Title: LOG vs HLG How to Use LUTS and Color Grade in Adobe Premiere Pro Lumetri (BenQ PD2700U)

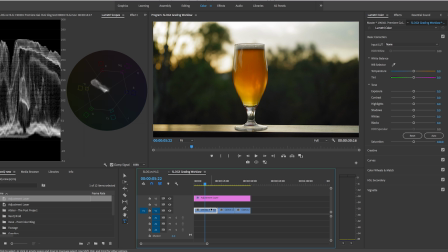Now by using the Lumetri color panel, we can then make adjustments with these sliders, such as reducing the saturation a bit, so that way it's inside the broadcast line there, and we can recover some of the highlights just by pushing down the highlights to our liking, which is so much better than HLG.
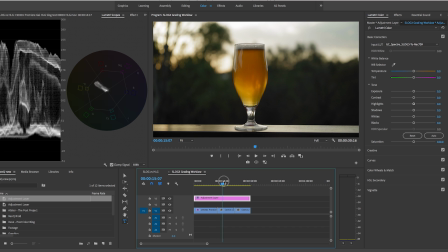But now, since the adjustment layer affects everything underneath, if I scroll over, you can see what it did to the flower shot here.
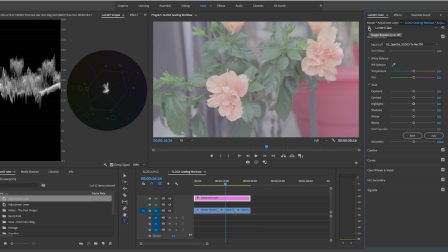So if I turn off the adjustment layer, this is what it was before, kind of that milky color that Alistair was talking about.
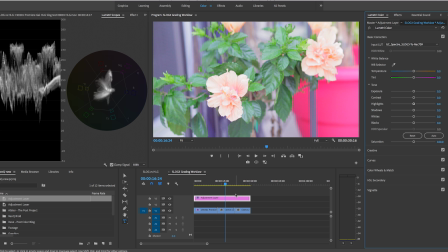But then when I turn it off, it's like far more vibrant. Now I may want to make a few more changes to this, so I just go to the clip level. And then here, I just want to reduce the saturation just a tad because the red was a bit too hot.
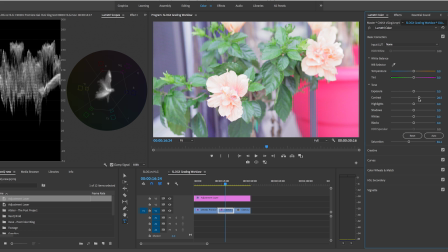And then you can add some more contrast in if you need to. You can reduce some of the highlights just a tad.
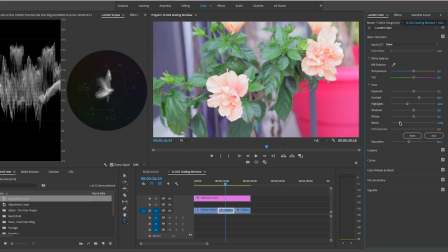You can bring down some of the blacks a little bit, and it starts to look a little bit more vibrant, right?
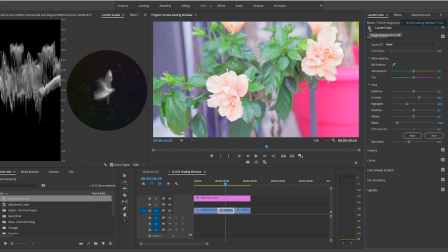And if I turn off what I did, that's what it was with the LUT, and this is when I added corrections at the clip level.
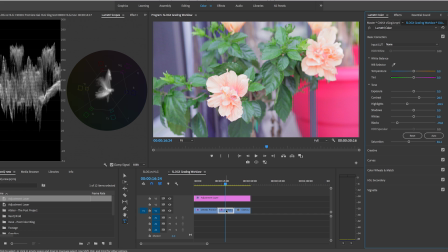So even if you apply a LUT, you still might need to make some adjustments using just the Lumetri color panel and keeping an eye on everything that's going on here. I wouldn't get too hung up on this whole broadcast standard thing.
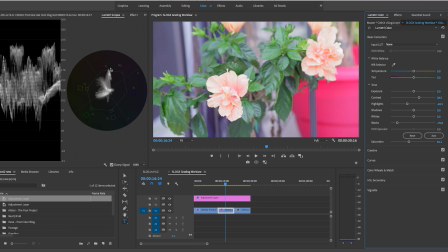Again, only really worry about that if you're really editing commercial work that's going to be on TV. You just want to be extra mindful. If this is just going on Facebook or YouTube, like if this red is just a little bit out, don't fret about it, okay? Again, you don't need to have the waveform go all the way down to zero.
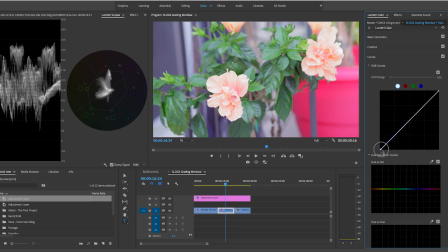If you wanted to, you could go to the curves and you can really bring this down a lot more to bring in a lot more saturation.
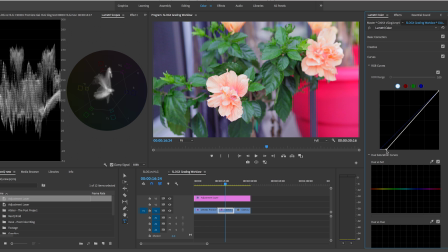It really just depends on the look that you're going for. So I think that, you know, around here is good for my liking. So now let's go to this third shot, because this is interesting here.
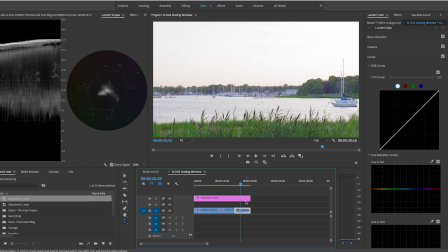I think that this looks really bad because the LUT just completely blew out the sky. So in some cases, the LUT actually is an inhibitor to your process and it doesn't actually work.
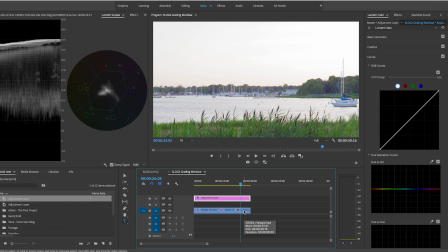So in this case, I'm not actually going to use the LUT. I'm just going to use Lumetri color at the clip level.
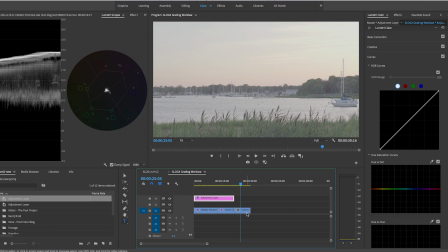So I'm just going to roll this adjustment layer back. And by the way, a LUT is just basic math. It's called a lookup table. And when you apply it to a clip, it just like recalculates the image to have a different output.
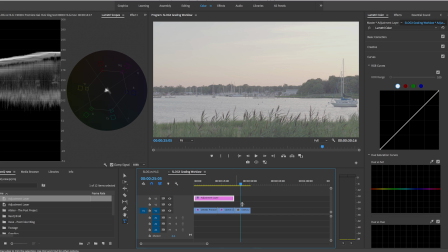So that's why the LUT doesn't work on every single clip, because it's just a mathematical equation. It's not smart enough to recognize if it's going to blow out a particular shot versus another. It's just the same equation and it applies it to all. and I'm going to just start from scratch.
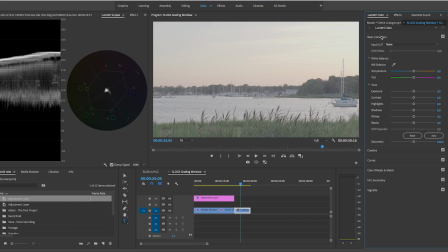So this is another way of doing color grading with log footage. You don't need to start from a LUT.
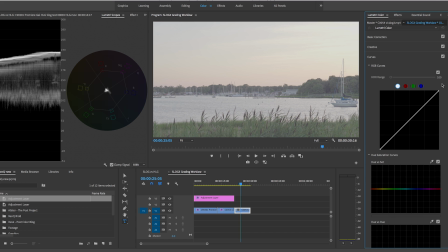So what I'm going to do is just work from the curve. So I'm going to boost up the sky as much as I can without it getting blown out. And I'm going to bring in the blacks down as much as I can.
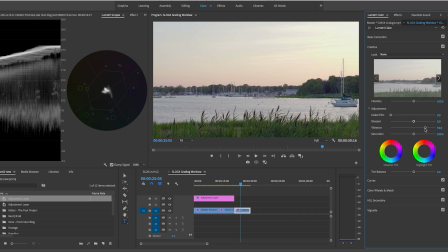And then from creative, I'm going to add in some vibrancy and up at basic correction, a little bit of contrast,
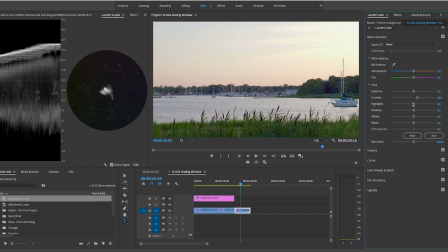and we reduce the highlights just a tad.
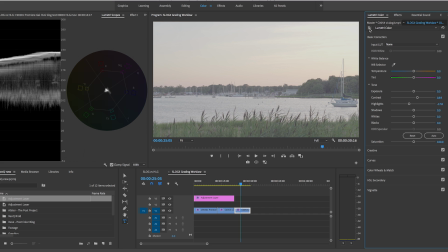And now if I turn the effects off, you can see, look how milky and flat it was before, and then on.
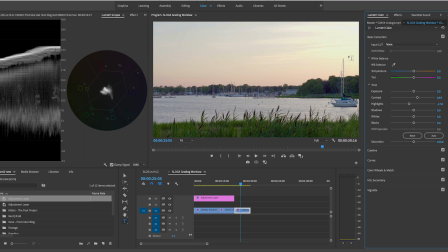And now this looks just far better than it did if I had the LUT on top
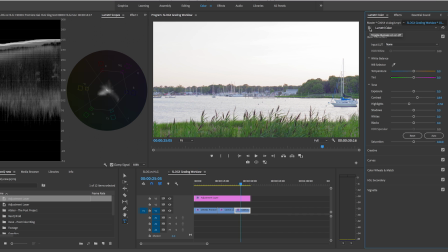and removed this. So this is with the LUT, and then this is without the LUT.
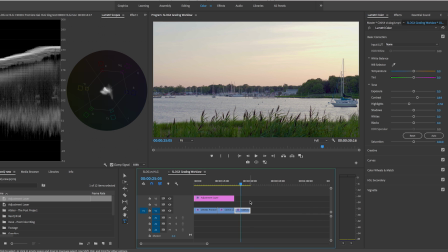So I think that, you know, it definitely depends on the clip.
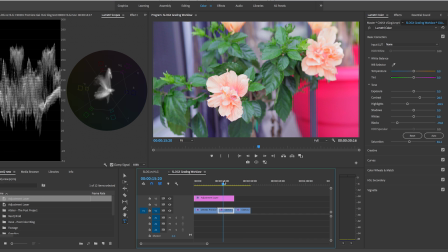I think having the adjustment layer, if you're working on a film that has a bunch of different shots that were in the same sort of lighting and scene, it could work really well to use this adjustment layer and then just make minor adjustments at the clip level.